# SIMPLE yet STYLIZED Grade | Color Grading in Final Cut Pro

Then we adjusted the contrast and saturation. We color balanced our shot. We added our look by adding a little bit more blue into our shadows and a little bit more red into our highlights. And then we went into our hue saturation curves and cleaned up our image by taking out some of the saturation in the darkest parts and the brightest parts. The last step we could take just to make sure that we're all good is to make sure her skin is the right exposure and the right color. So exposure, we already checked. She's looking good right in here. And if we look at our skin tone line on the vector scope, our skin is right about here. We could use a draw mask to isolate her skin to make sure it's correct, but we can see it's right here.
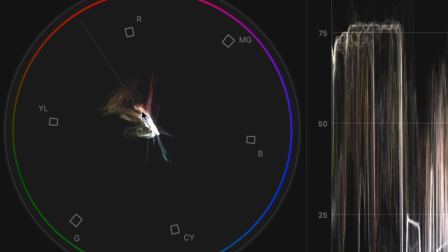[9:14]
It's this thing, it's pushing a little red, but overall it's fine.
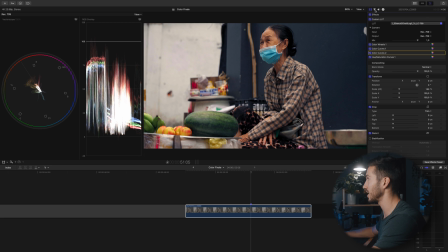[9:18]
Now, if this is not enough for you, if you wanna do more, if you have time for a little bit more, let me just show you some minor tweaks that you can do. And this is something that I touched on in my other videos, is kind of being a cinematographer behind the camera and shaping light
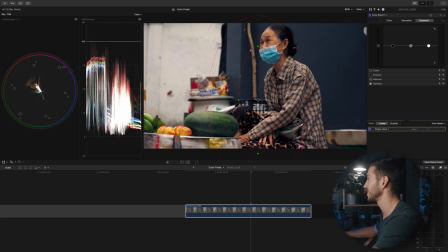[9:35]
just with what you have in the editing software. And I guess you could say shaping light with shape masks. So I like to open up a color board because then I know that the color board in the list is the shape mask, even though it shows right here. But so I'm gonna make an oval shape mask over her.
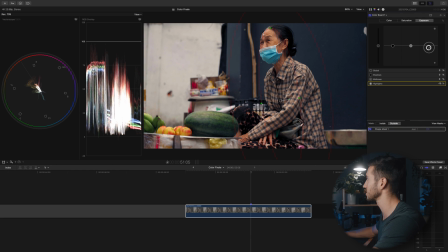[9:53]
I'm gonna click outside and just decrease just a little bit the highlights and maybe a little bit in the midtones. And on the inside, if I open up my Luma waveform and look at her skin, her skin actually is lying in a good range. Generally, skin should lie anywhere from 40 to 70 IRE, depending on your complexion. And she's just fine. I could maybe even raise her a little bit. But just notice how much this makes her pop. Let me get rid of these lines here. And look at how much that just makes her a focus. And it is easy to tell. You can kind of see where that outline is. But if you were just looking at the shot, you would have no idea that we just made that. And they do it a lot in films. I could make the feather a little bit larger so it's not as prominent, so that line isn't as prominent. Not a very stable shot, but I can stabilize it in post, but you get the point.
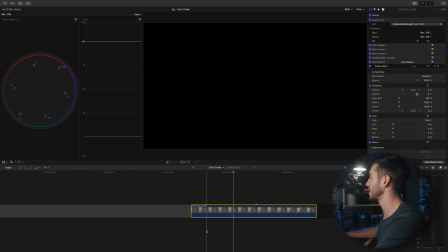[10:51]
So that looks a lot better. It makes her pop a lot more, doesn't it? And then you can add one more thing if you guys still have the time. This is kind of a fake halation effect, which is basically a fake pro mist effect.
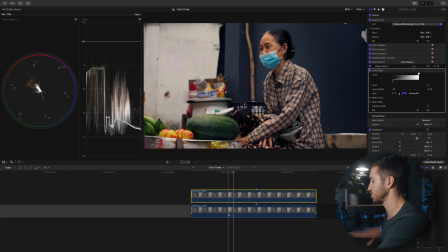[11:05]
So if I duplicate the clip by pressing Option and dragging up, it makes a copy of the clip. Add a luma keyer onto this one. You're gonna press this middle button.
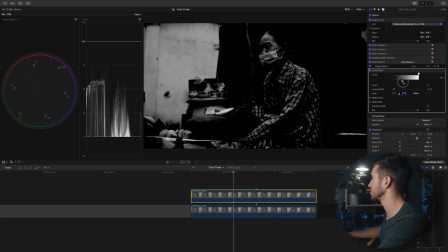[11:15]
You're gonna drag this shadow slider until you select the brightest parts of your image.
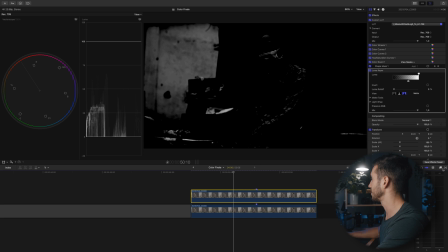[11:20]
So not too much is bright here, just about right there. And then you're gonna add a Gaussian blur on top of this top shot. So I'll go to Gaussian blur, I'll double click here, and then I'm going to select this very far left one on the luma keyer.
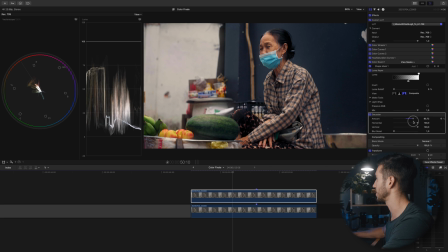[11:39]
And I can adjust my brightness. Do you see how that kind of makes a kind of a glow effect here? I can even add a slight boost. And I'm just gonna do right about there.
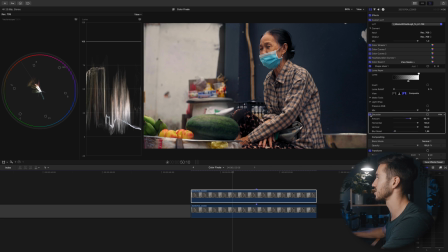[11:51]
Boom, turn that off and on. And it just helps to make those edges a little bit softer, a little bit more, dare I say, cinematic, a little bit more filmic. Looks a little bit better. I actually may do a little bit less.
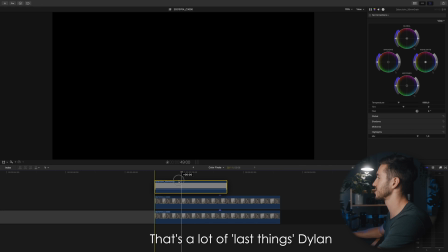[12:06]
The last thing I'm gonna do is add a bit of film grain to this shot because I think this shot deserves it.
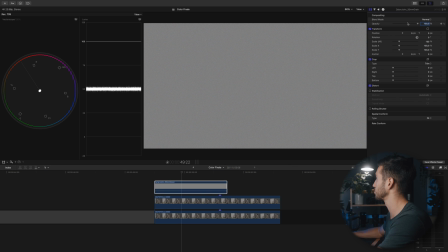[12:11]
And you can download this film grain in the link in the description.
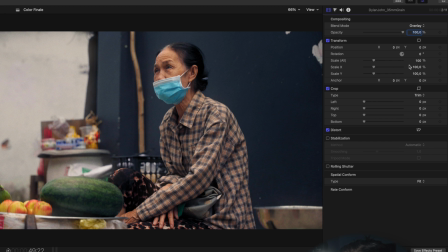[12:17]
So once you drag it on, I'm gonna change this to overlay and I'm going to adjust the opacity to taste. So I like it, I think I like it right about there. And I'm gonna duplicate this by holding Option and dragging.
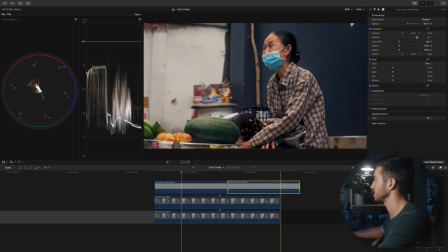[12:31]
And then that duplicates over top, and I can trim it by pressing Option, right bracket.
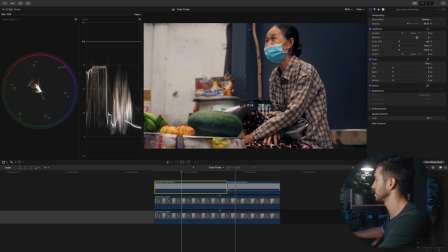[12:37]
And why did that not work? There we go.